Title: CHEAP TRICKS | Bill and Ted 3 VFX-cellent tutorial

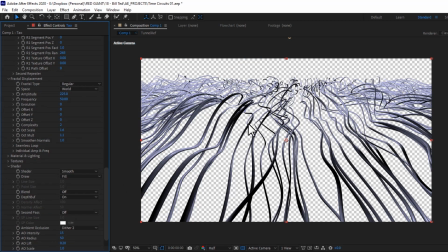(37:07)
But that level of crazy complexity sounds just a little silly for a few minutes of this tutorial.
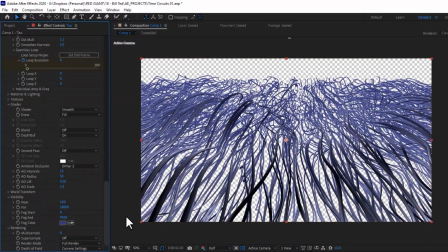(37:13)
So I have an idea that's so crazy, it just might be passable.
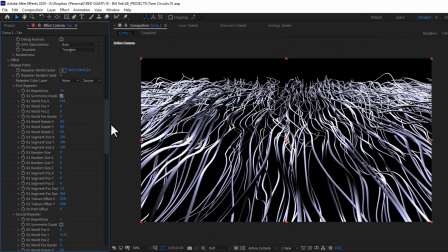(37:20)
Once I have a bundle I like,
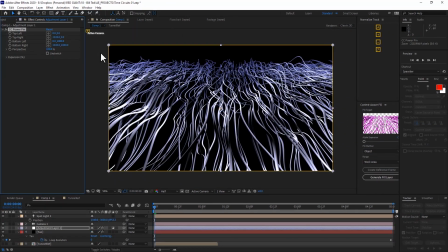(37:22)
I'll add a top level adjustment layer and then use CC power pin to unstretch a selection of these ropes.
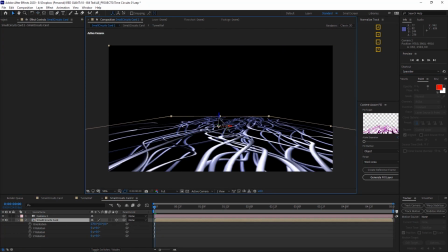(37:30)
Now, if I bring that card into another composition with a camera,
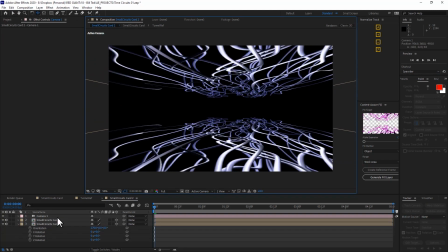(37:33)
I could probably lay those cards out in perspective to start to create that corridor shape.
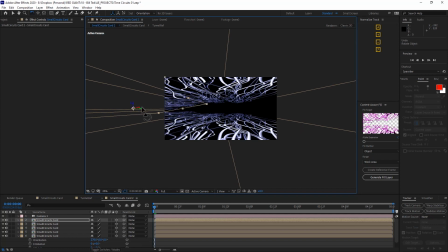(37:40)
Obviously, it's no longer truly 3D, but I'm counting on this being background detail and not the main attraction.
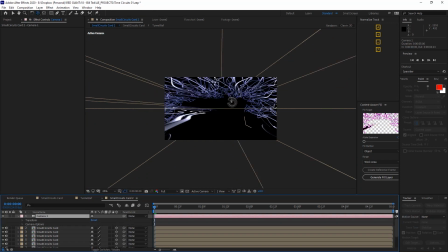(37:47)
So I can really quickly arrange these 3D cards into a shape that I like. And I can even offset the timing so that each one feels pretty unique.
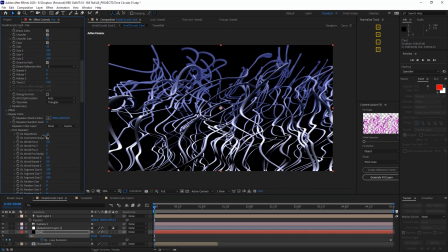(37:56)
And in fact, if I reduce the number of strings so none are leading off the edge like this,
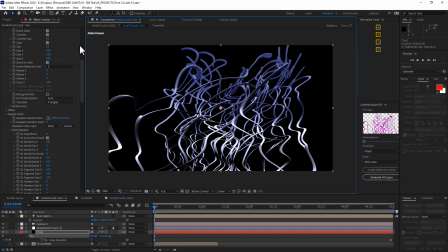(38:02)
my card should now represent a nicely self-contained bundle of circuits.
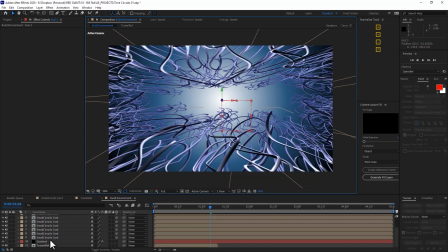(38:08)
I place a 3D null far in the distance and then use it as a locator for
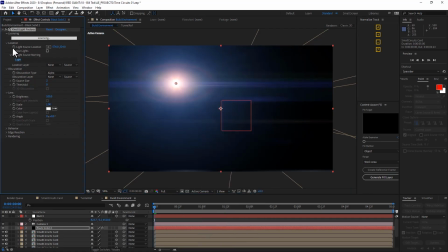(38:13)
a null lens flare and also as the center of a dark blue gradient ramp.
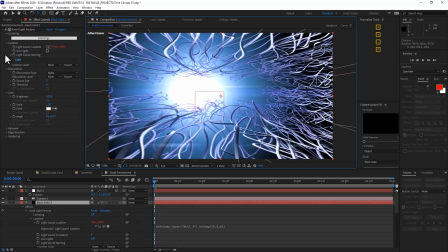(38:17)
And all this begins to start simulating my background environment. It's going to look bad for a while, but it'll slowly get better over time.
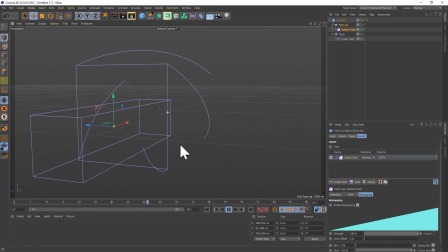(38:25)
And now it's time to use some optical illusions. Now in Cinema 4D, I make a long cylinder, and then I add a formula displacement to it,
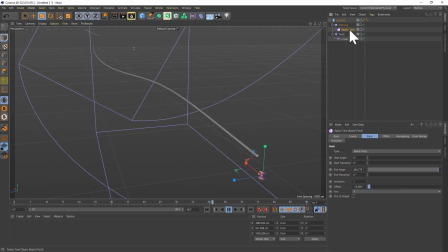(38:37)
and also a twist displacement to it. Now if I can get the formula in the right place, I can get it so the tip isn't moving at all. And I could place my camera right next to this static part of the time circuit. And since the oscillations are moving toward camera, there's a bit of an illusion that you're traveling forward.
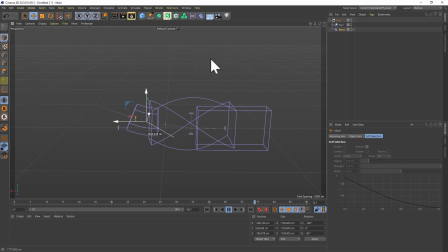(38:57)
Now, if I bend the whole end of this system up so you can't see the end of it, I think we're onto something.
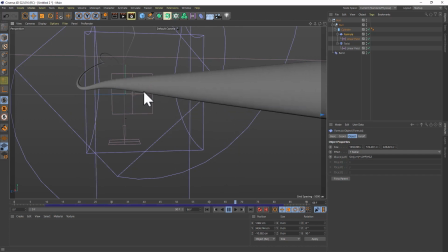(39:03)
At this rate, the animation loops at about 60 frames.
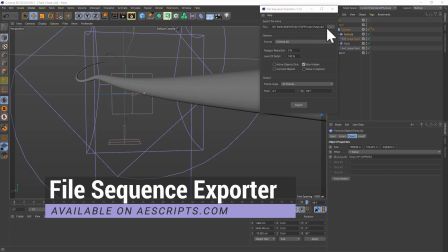(39:07)
So I'll use the file sequence exporter to export this Cinema 4D sequence into Element.
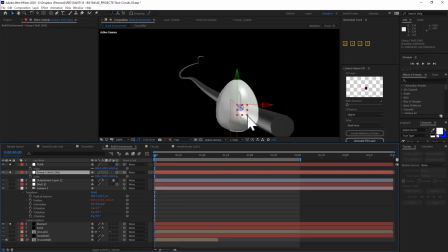(39:14)
I'll also import our time pod as its own group. And then I'll jump out and try positioning these two items. Now, if I line up the camera and the tube to extend into the distance and then curve up and off screen, and place the time pod right here within this relatively static part of the tube,
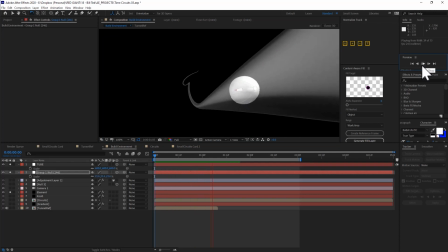(39:34)
my playback gives the illusion of the egg hurtling toward the distant tube. This is assisted by the slight jitter that I've placed on the camera's X rotation.
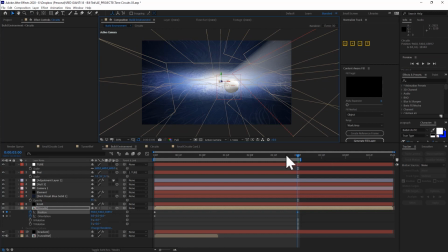(39:45)
I can turn my circuits environment into a pre-collapsed 3D object
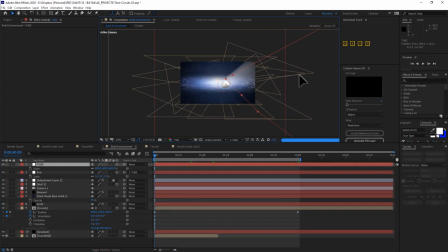(39:50)
and then add just two keyframes, one where it's farther away and one where it's closer to camera. This will add some slight perceived parallax in this world.
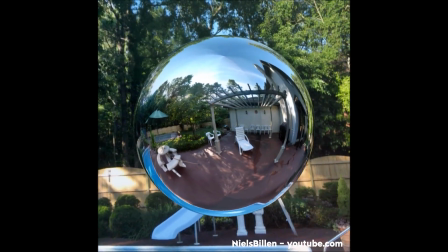(40:00)
Now, something else that I know would really help us out is a dynamic reflection map.
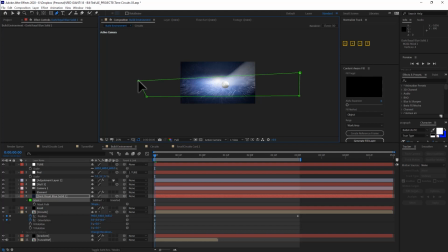(40:05)
If we could tell that the reflections were moving past this pod, we could really perceive that it was moving forward through space. Static reflection maps, meaning they were always a little bit cheated.
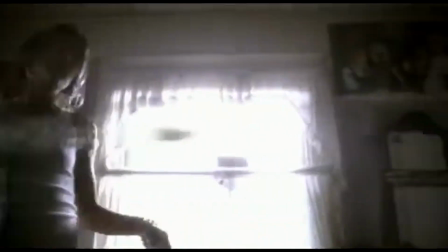(40:17)
But in this case, since we have this relatively round reflective object that's supposed to be moving through space,
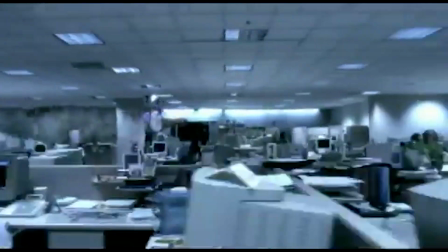(40:23)
I think we have no option than to create a true moving reflection map for it.
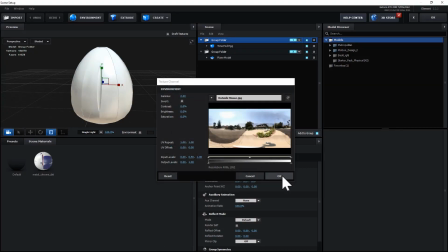(40:29)
All right, so in the last example, we used this reflection map, which is a kind of a 360 panorama.
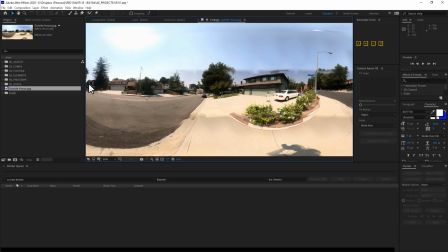(40:36)
More specifically, I think it's called an equirectangular projection of a 360 map, which is the kind that Video Copilot's Element uses. But how do I make Particular move through this weird space?
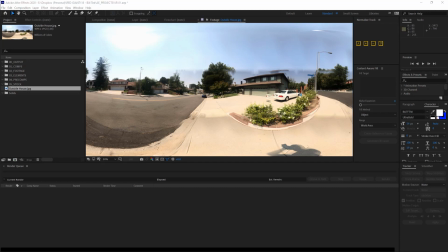(40:51)
Well, I didn't know the answer like 5 minutes ago, but I was able to go over to Mike Griggs' YouTube page,
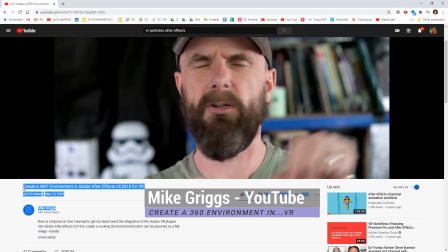(40:58)
and he had a great video called Create a 360 Environment in Adobe After Effects for VR.
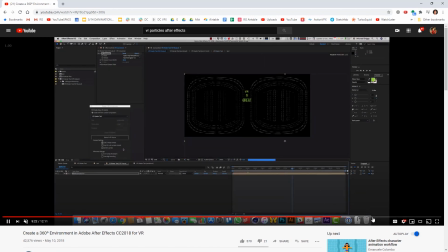(41:04)
Now, VR, that's crazy. That's something I've never really done before. So, let me show you what I learned from Mike.